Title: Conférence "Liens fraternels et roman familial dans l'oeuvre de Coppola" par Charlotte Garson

Et puis, dans cette espèce de moment de fantasme de Rusty James,
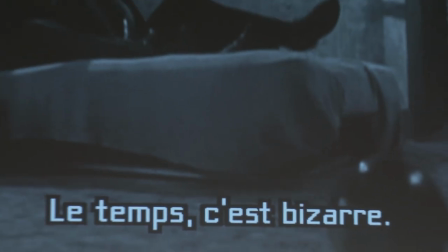[94:19]
et dans le monologue du barman joué par Tom Waits
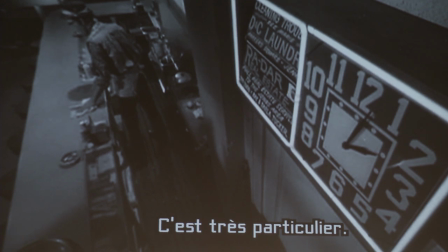[94:26]
sur le temps.
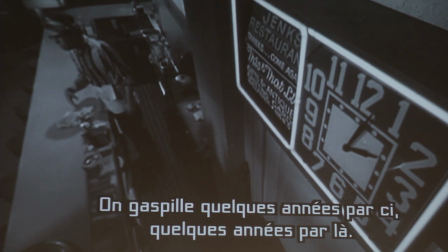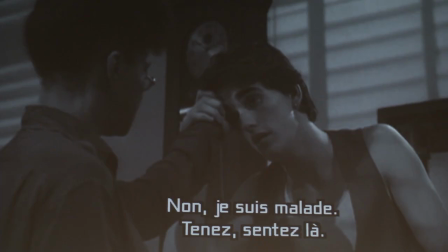[94:36]
Là encore, au lycée, la pendule,
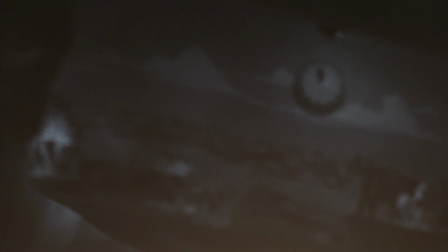[94:43]
l'attente, et jusqu'à cette dernière scène qui sera la scène du magasin de poissons rouges, enfin de la ménagerie, et qui a aussi cette pendule. Donc le temps, ici, c'est vraiment une sorte de piège.
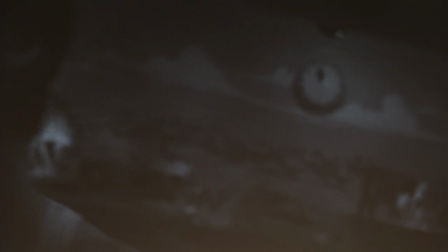[94:59]
C'est vraiment le temps du fatum grec, ou le temps justement de la légende du joueur de flûte, dans lequel... Il y a quelque chose de l'ordre de la malédiction, du retournement justement du service rendu du joueur de flûte.
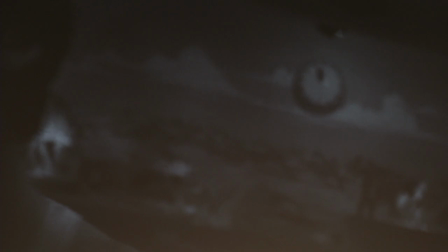[95:14]
Finalement, comme on n'a pas de gratitude envers lui, il va noyer les enfants de la ville, vous connaissez cette légende. De même que les poissons se retournent contre eux-mêmes, en quelque sorte. Donc comment sortir de cette espèce à la fois d'accélération temporelle et d'immobilité, enfin d'immobilité des aiguilles de la pendule?
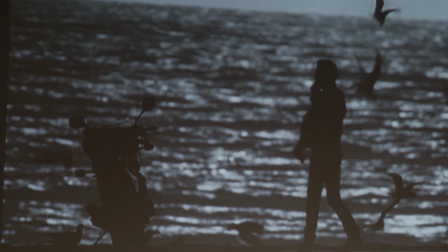[95:36]
La réponse, je disais, elle est vraiment aux bornes du film, elle est vraiment à la toute fin, en fait, à la mer, dans ce plan. Alors ce dernier plan sur lequel va défiler le générique, c'est vraiment le seul plan avec une ouverture spatiale, hein,
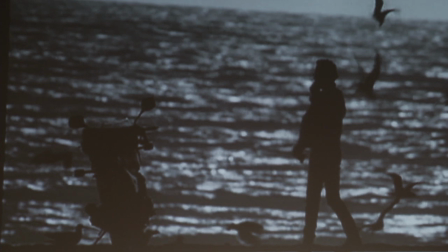[95:52]
et à mon avis, c'est justement une sortie de toute l'esthétique néo-expressionniste du film.
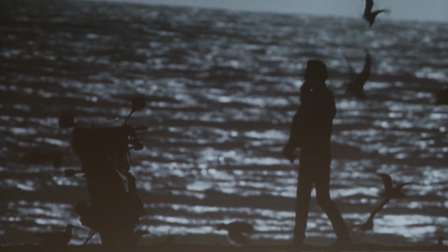[95:58]
C'est d'ailleurs encore une inspiration, pour autant, me semble-t-il, puisqu'elle est très proche de la fin d'un film que vous connaissez tous, qui est Les 400 coups.
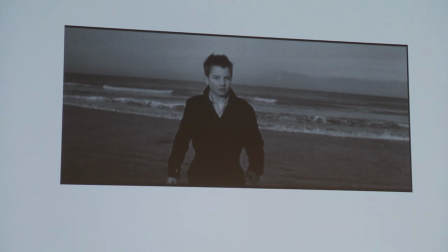[96:06]
Pardon, là, il est un peu réduit, mais cette fin qu'on connaît bien, qui est l'arrêt sur image et le regard face caméra d'Antoine Doinel, voilà, une fois qu'il a enfin atteint la mer qu'il n'avait jamais vue et qui s'est évadé d'un centre de détention pour la jeunesse.
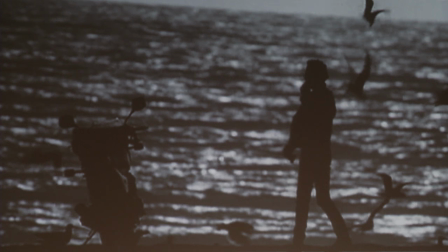[96:22]
Alors, dans Rusty James, ce plan, comme ça, à contre-jour, va aussi à l'encontre de l'esthétique, enfin, du backlighting du film, tout en reprenant cette question de l'ombre.
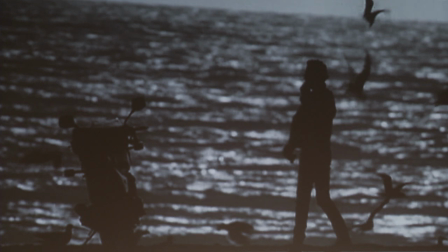[96:37]
Il me semble que il y a donc l'indice d'une libération possible, d'une substitution du cadet à l'aîné, mais ça reste comme ça, comme des points de suspension. Alors Tétro va reprendre, et j'allais dire corriger Rusty James, c'est évidemment idiot de dire ça,
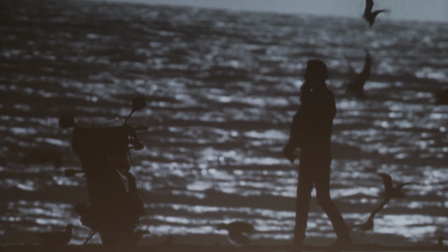[96:56]
mais en tout cas il va emboîter les pièces du roman familial, quasiment les mêmes pièces mais différemment, mais à partir d'un lien
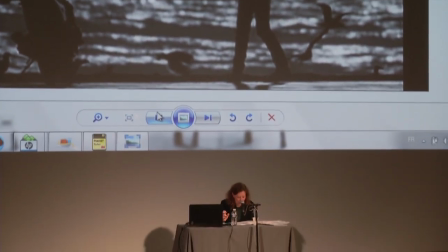[97:04]
fraternel semblable, mais il va tisser une autre dramaturgie, c'est-à-dire qu'on est plus dans une dramaturgie, j'allais dire plus classique, voire opératique, d'une révélation, d'une sorte de forçage de secrets de famille. Alors dans sa forme, Tétro est très proche de Rusty James, pas forcément parce qu'il lui ressemble, mais en tout cas parce que, de même que j'ai parlé de néo-expressionnisme, de choix formels très, très forts et très marqués, très anti-naturalistes pour Rusty James, eh bien, on pourrait dire que Tétro, c'est vraiment le film de l'amplification. C'est-à-dire que ça commence petit, hein, on se dit c'est un film à petit budget, etc. Et puis c'est un film qui prend de l'ampleur, y compris dans ses ambitions formelles. Donc il va étendre cette esthétique expressionniste avec une artificialité extrême qui s'affiche comme telle dans les angles aussi, dans les choix de focale, etc. Et toujours avec cette idée que peut-être plus on est artificiel. Bonjour, je vais vous présenter un plat terroir corrézien. La vérité, disons, du réalisme psychologique.